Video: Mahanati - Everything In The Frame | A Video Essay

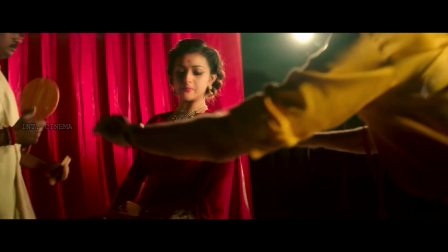3s
Hello everyone, back with a video essay after a very long time. Film is a visual medium.
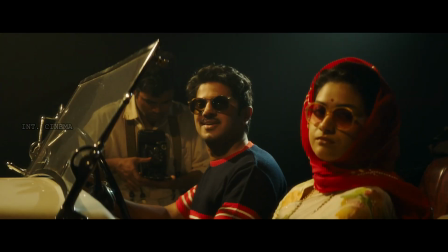8s
A single frame can convey something that's equivalent to lots of words.
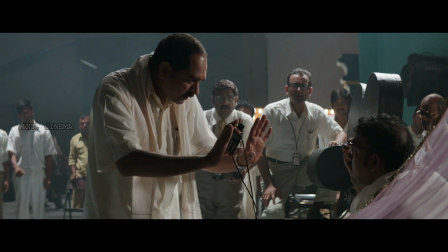15s
Many films leave no stone unturned and utilize the medium to the best to enhance the storytelling.
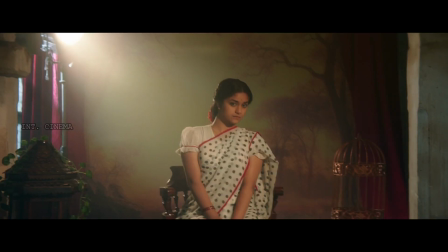22s
I believe Mahanati is one such film.
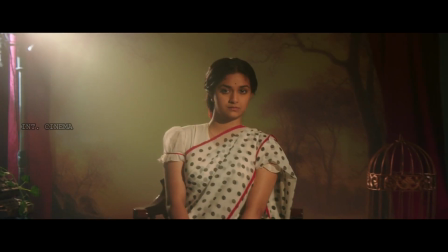25s
In this video, we will be breaking down how literally everything that's visual is utilized in the best way possible to convey the story.
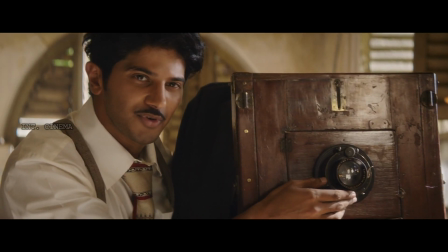34s Beautiful.
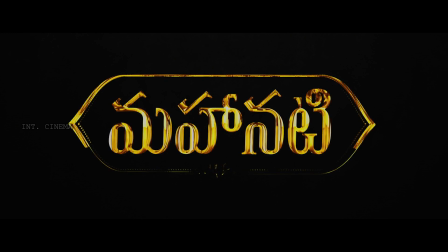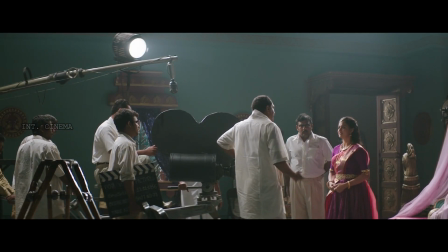50s
Based on the story, Mahanati can obviously be divided into two parts.
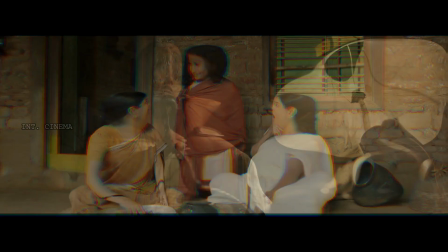55s
One is with Savitri, which is a very long period from 40s to 1980, and the other with Madhuravani in 1981.
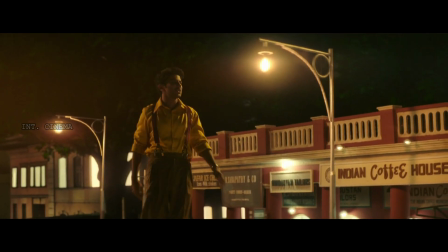64s
To achieve a stark difference in the looks between both the periods, they were shot in two entirely different formats.
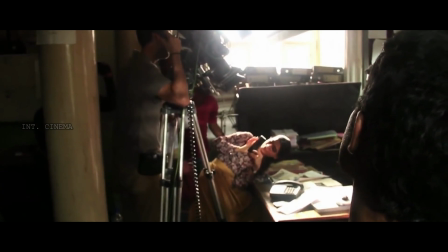72s
Madhuravani's period was shot on 16mm film as opposed to Savitri's, which was shot on Alexa digital camera.
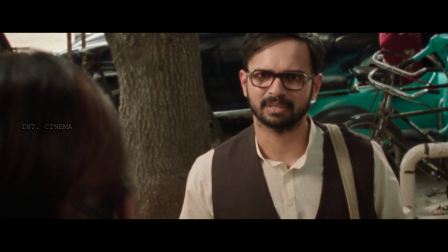78s
The visual difference between both the kinds is that the footage shot on 16mm film is more
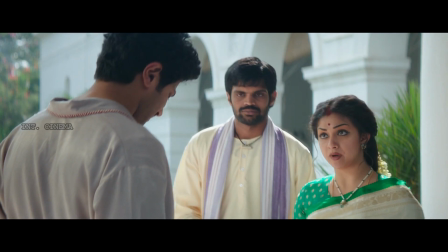84s
grainy and rough as opposed to fairly clearer and refined images of the digital camera.
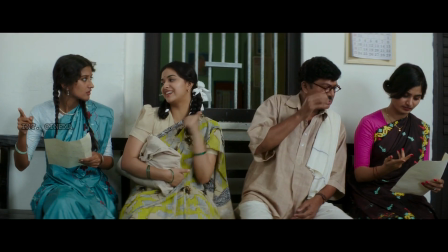90s
Along with the type, the difference also lies in the style they shot in.
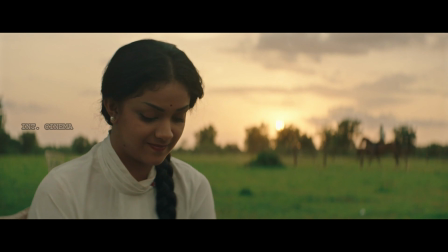94s
The flashback part has mostly the shots that are still or taken with the help of a rig,
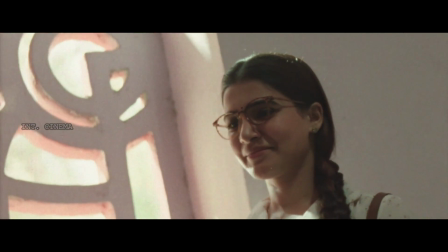100s
whereas the present day was shot with the handheld camera.
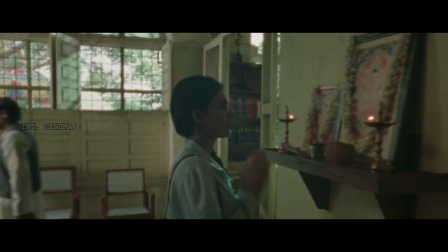106s
While the flashback is lit as much as possible, the present day on the other hand has mostly organic lighting.
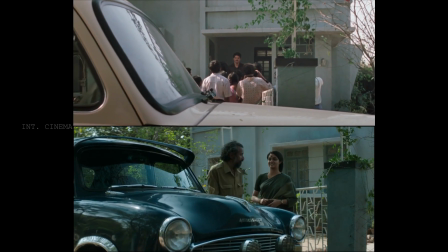113s
Hence this puts both the images in diametrically opposite positions. Though the difference is also achieved because of the variation in color grading.
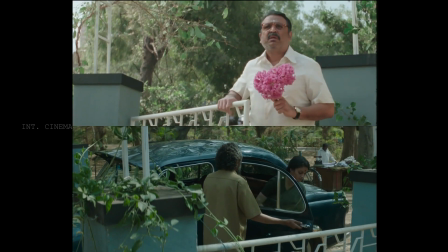122s
Here are two sequences in the same locations shot on 16mm film and Alexa digital respectively for a better comparison.
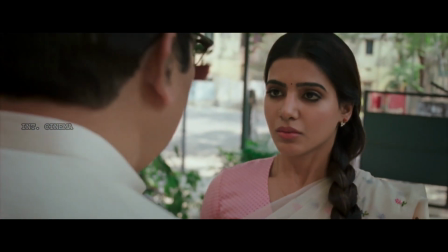129s
Apart from achieving a distinctive look, these decisions of having a natural lighting and handheld movements are taken
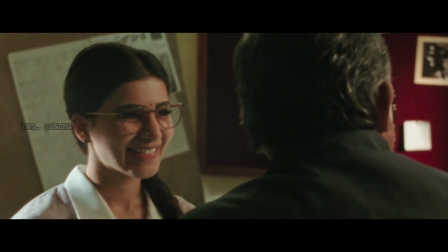136s
to depict the sense of spontaneity and naivety in Madhuravani's and Anthony's characters.
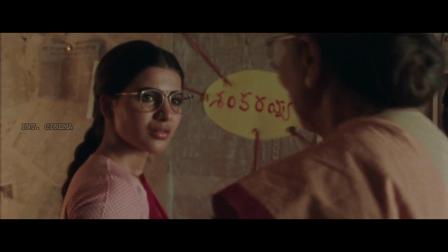141s
Alright, the difference in visuals doesn't end here. Now let's go more deep into the flashback sequence.
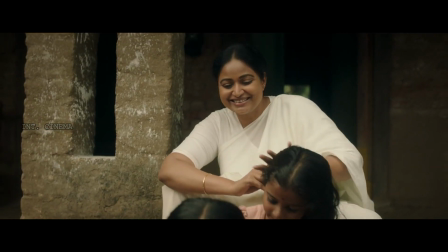147s
It can be further classified into two parts.
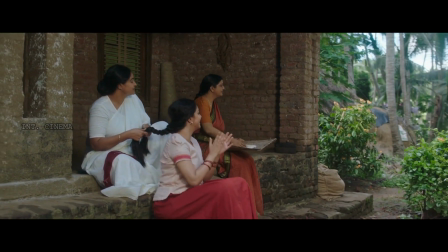149s
One is the Vijayawada portion where we see a child and a young Savitri, and second the Madras portion which has the actor Savitri.
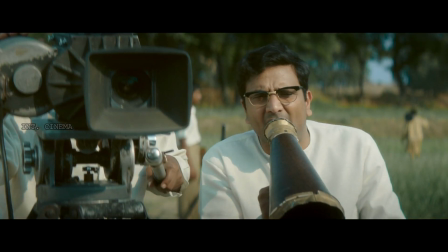157s
Though the entire flashback sequence is shot on digital, the difference here is in the lenses.
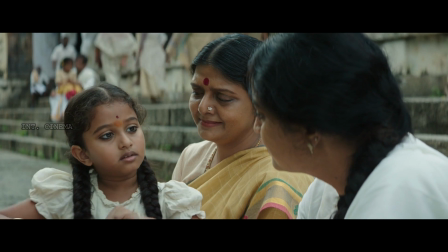162s
A spherical lens is used for the Vijayawada part, while an anamorphic lens is used for the Madras part.
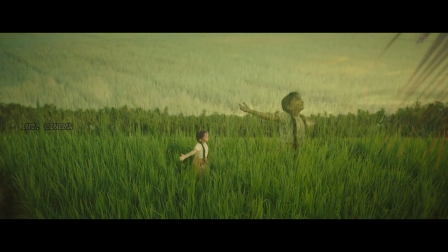168s
A spherical lens gives sharper and cleaner images that are more grounded and real, like almost something that's captured by human eye.
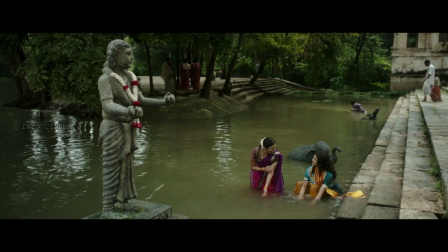176s
Therefore, the simpler and grounded lifestyle of Savitri during her younger days goes hand in hand with the images.
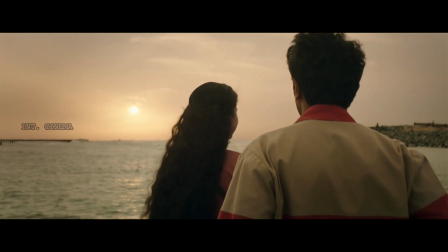183s
Whereas an anamorphic lens produces a very cinematic image. This obviously accompanies her glorious film career. It is undeniable that since this part of the story is about filmmaking, there's a chance of having brighter images due to all the lights around, as opposed to Vijayawada. But the DOP of the film Danny Sanchez Lopez or Danny Salo has used many filters on the already
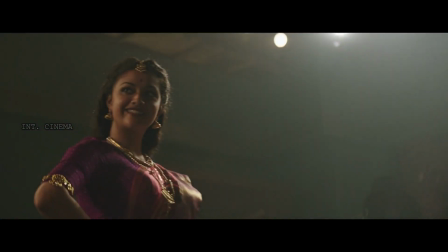205s
very filmy lens to create diffusions and generate more dreamy and dramatic images,
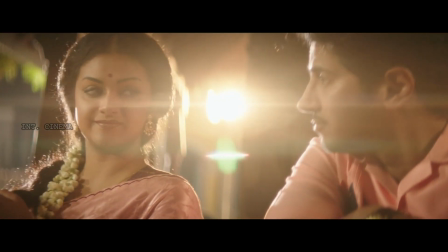213s
taking all the qualities of being real away from the picture.
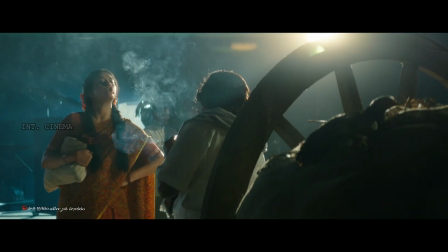217s
So as a result of all these choices, everything that was subtle or grounded in the earlier portion gets heightened now.
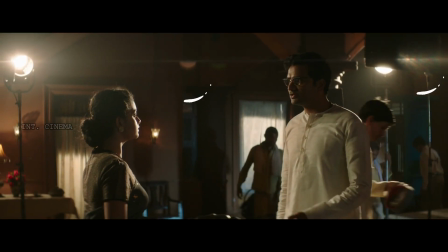224s
For example, most of the frames in the Madras portion have lens flares like these.
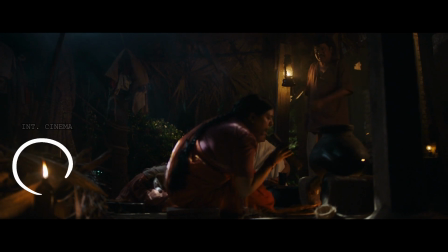232s
And this lamp here in the earlier part is sharper, and these lamps are very diffused.
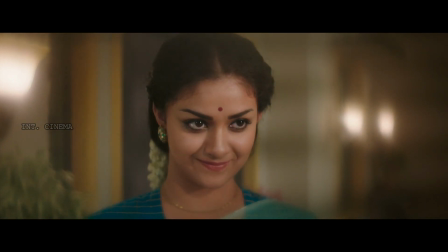239s
Also, there's a scene where Vaseline is used to create a stylized image.
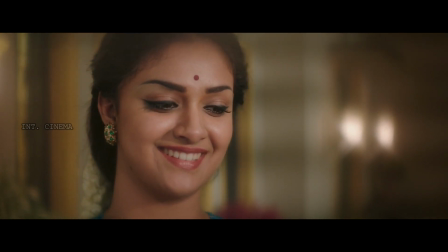244s
Danny Salo stated in an interview that this is a sort of homage as it was often used in many films back in the day.
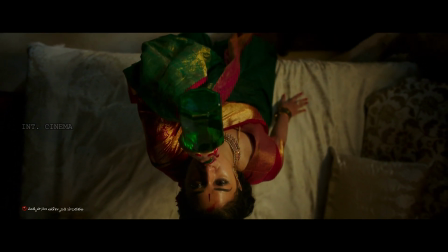253s
And then gradually, Savitri's life shatters down. This dark phase of her life is visually accompanied by a dark lighting technique.
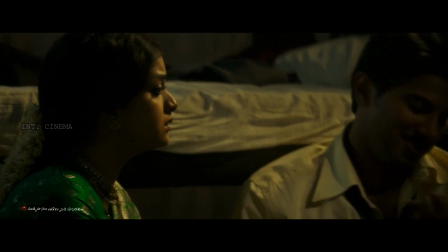262s
In opposition to how it was so far, the shots from now on are very darkly lit,
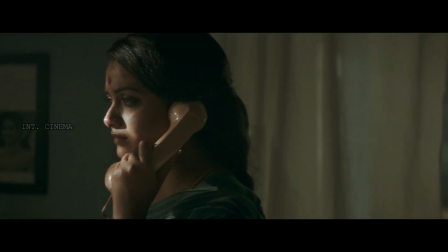268s
and Savitri either stays in a bit of shadows or entire darkness.
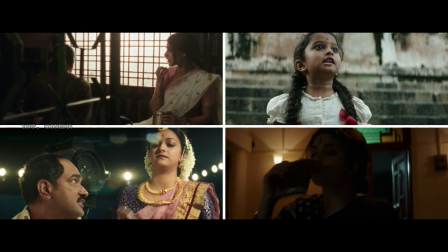273s
So that was how cameras, lenses, and lighting techniques are used to achieve various looks for various parts of the film.
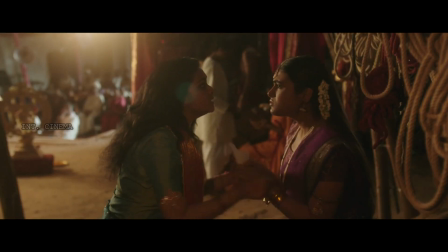281s
There's still one more visual technique left, that is the color palette.
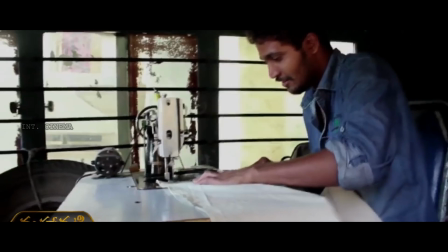286s
Different colors were chosen for different phases in the film. Here's an excerpt from a TV interview with the film's stylist Indrakshi Patnaik, who along with Archana Rao and Gaurang Shah won the National Award for Best Costume Design that year. The color palette of the movie is a very it's something I of course the DOP cinematographer Danny and Nagi and the whole core team,
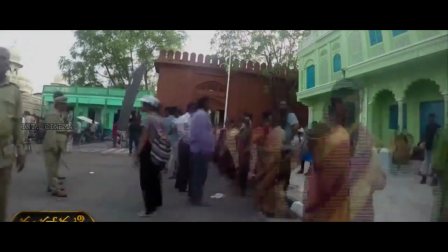313s
we kind of conceptualized it together, and it was a visual design for us.
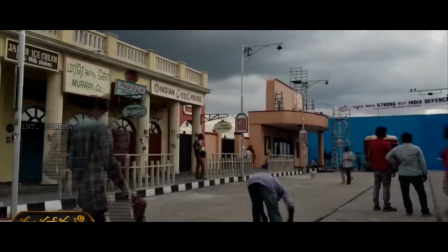319s
Actually, we had to stick to it, everybody from production design to us to Danny. So it started with the 1940s.
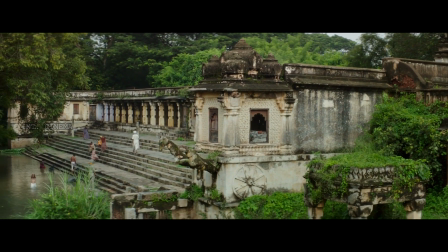326s
40s was all about earthy tones, earthy colors, organic fabrics.
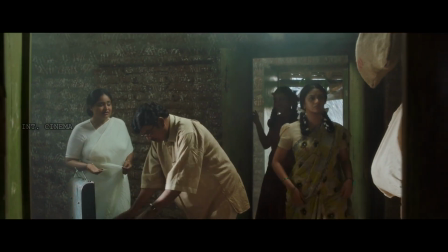330s
The fabrics used on all characters were khadi and sort of a modest fabrics.
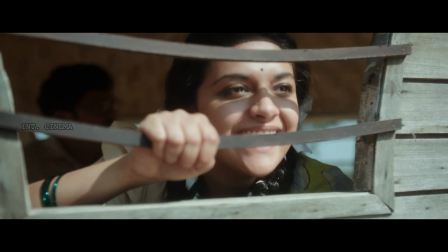337s
Then as we entered 50s, when she entered the city in Madras, when she entered city, she started seeing this new world.
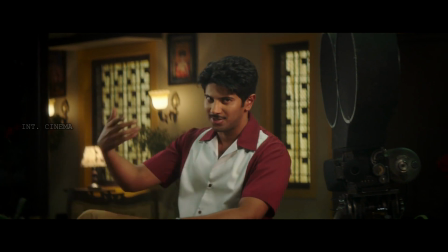344s
So she met Jamni Ganesha, and Jamni's color was red. So this is where they start falling in love. So if we didn't use red on the characters, like she tried to put in a lot of red piping, red in just the like pockets, hints of red yeah, here and there. in the shoe,
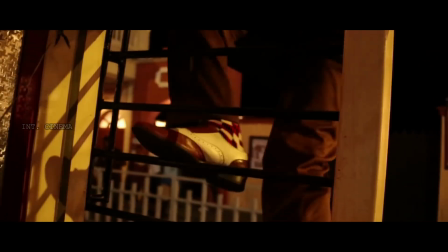359s
in the socks, somewhere. If the socks, we'll show a little bit of red. In Savitri's,
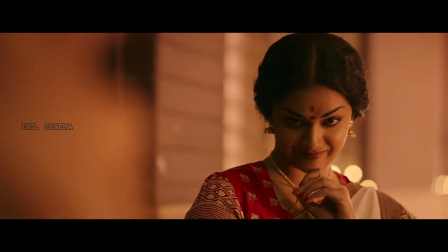366s
Kirti's outfits, there was a lot of red, like in her lipstick, to her red flowers, or the blouse, or there's some element of red.
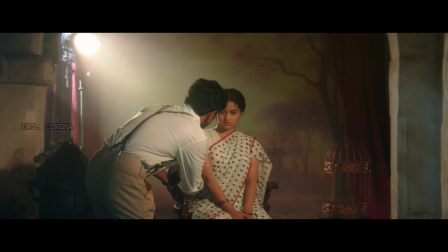373s
Like the first time they met, the polka dotted sari, there's a red piping. In his tie, there's a red piping.
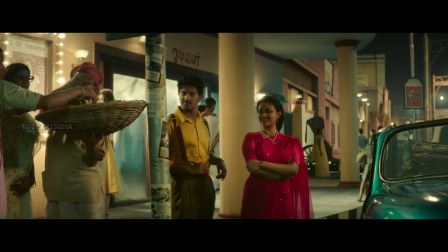378s
So there is some kind of a prop, like with art director and production design comes in,
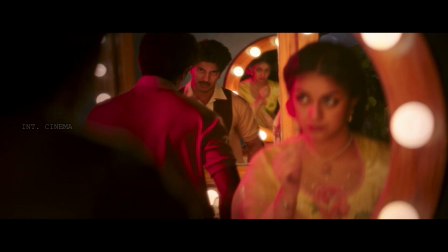383s
they have added some flowers, they've added, or Danny has put some red lighting. So it's like that.
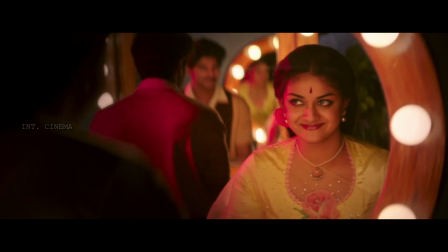389s
So red was a phase of love. It's Savitri Garu and Jamni Ganesha's life.
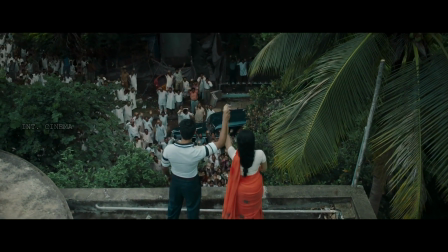396s
At the time when she is becoming very popular, she's becoming a Mahanati,
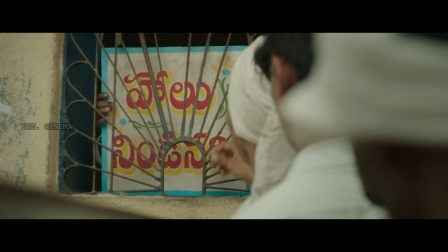402s
is a golden era in Telugu cinema in her life. So she has a lot of gold in her sari, in her jewelry.
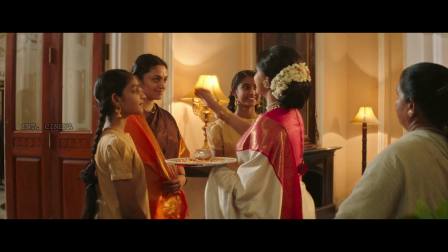409s
She starts wearing heavy jewelry, Bajrang El Prasad's jewelry, her Maya Bazaar jewelry, everything.
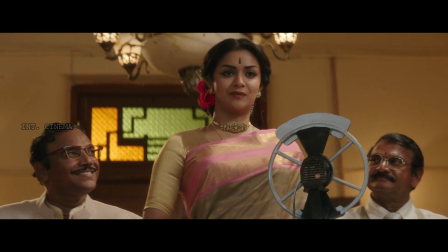416s
Even Gaurang's saris have a lot of gold sheen in them. Everything has a lot of gold in it.
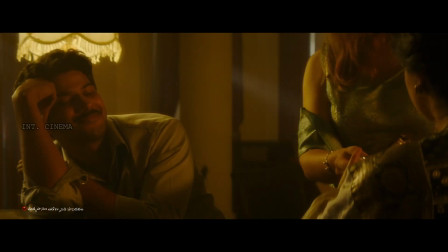423s
And as it transformed, we will see scenes of jealousy, power struggles, sadness in her life slowly came.
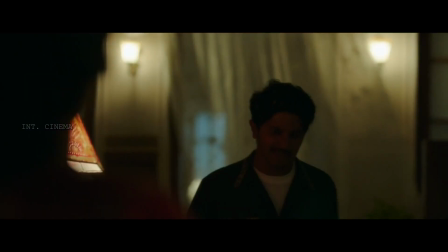432s
And in those scenes, you will see green. A little bit of use of green in some way.
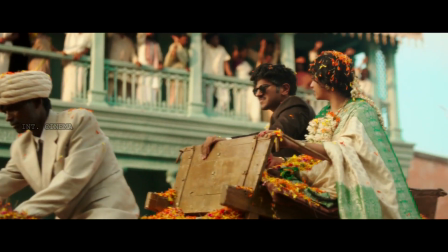436s
Green is a color that we realize can give us a little bit of tension, a little bit of stress.
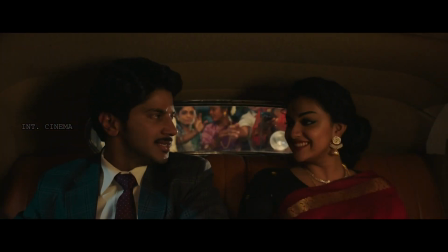442s
Right. So those kind of colors were used. And also the love, the red that we've been using, the pinks, reds, the love phase,
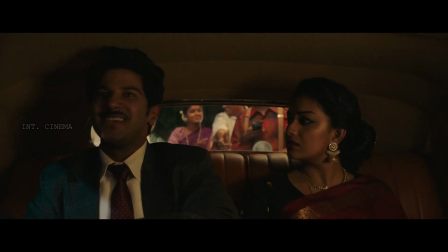449s
that color also started becoming a dark red.
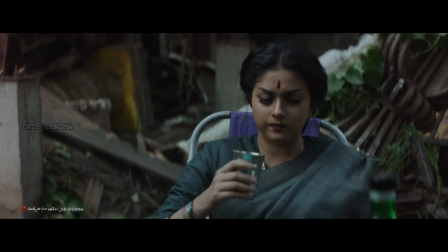454s
And then we enter the phase where she falls and she takes up alcohol, she takes up that phase, we enter blue.
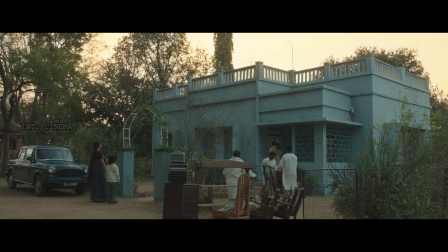461s
And even the production, you will see like a lot of blue and cyan tones being used.
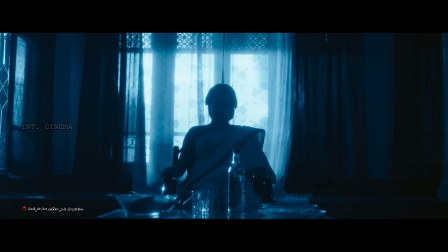466s
That was the 70s, a lot of blues, dark browns.
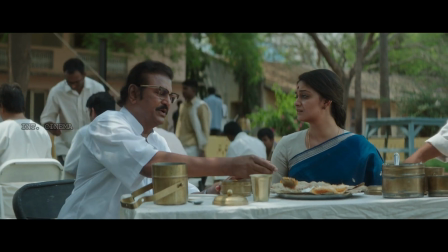470s
So even Savitri Garu's saris were blues, and so was late 70s when she was ending.
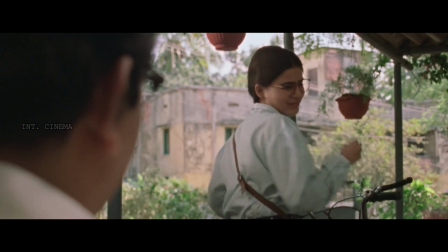476s
The career was just about ending, and So that's where Samantha and Vijay are in.
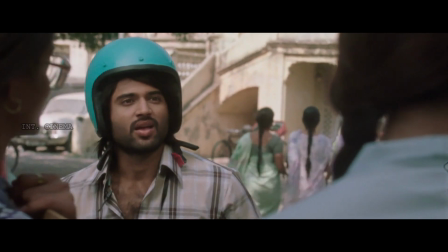483s
So she's used a lot of blues in her costume, in her wardrobe. So yeah, this is an example of just complete teamwork. And that was the video.
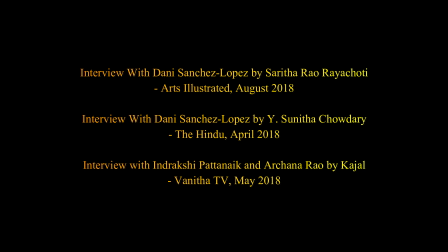494s
This video wouldn't be possible without these sources. Thanks to them. And thank you so much for watching this video.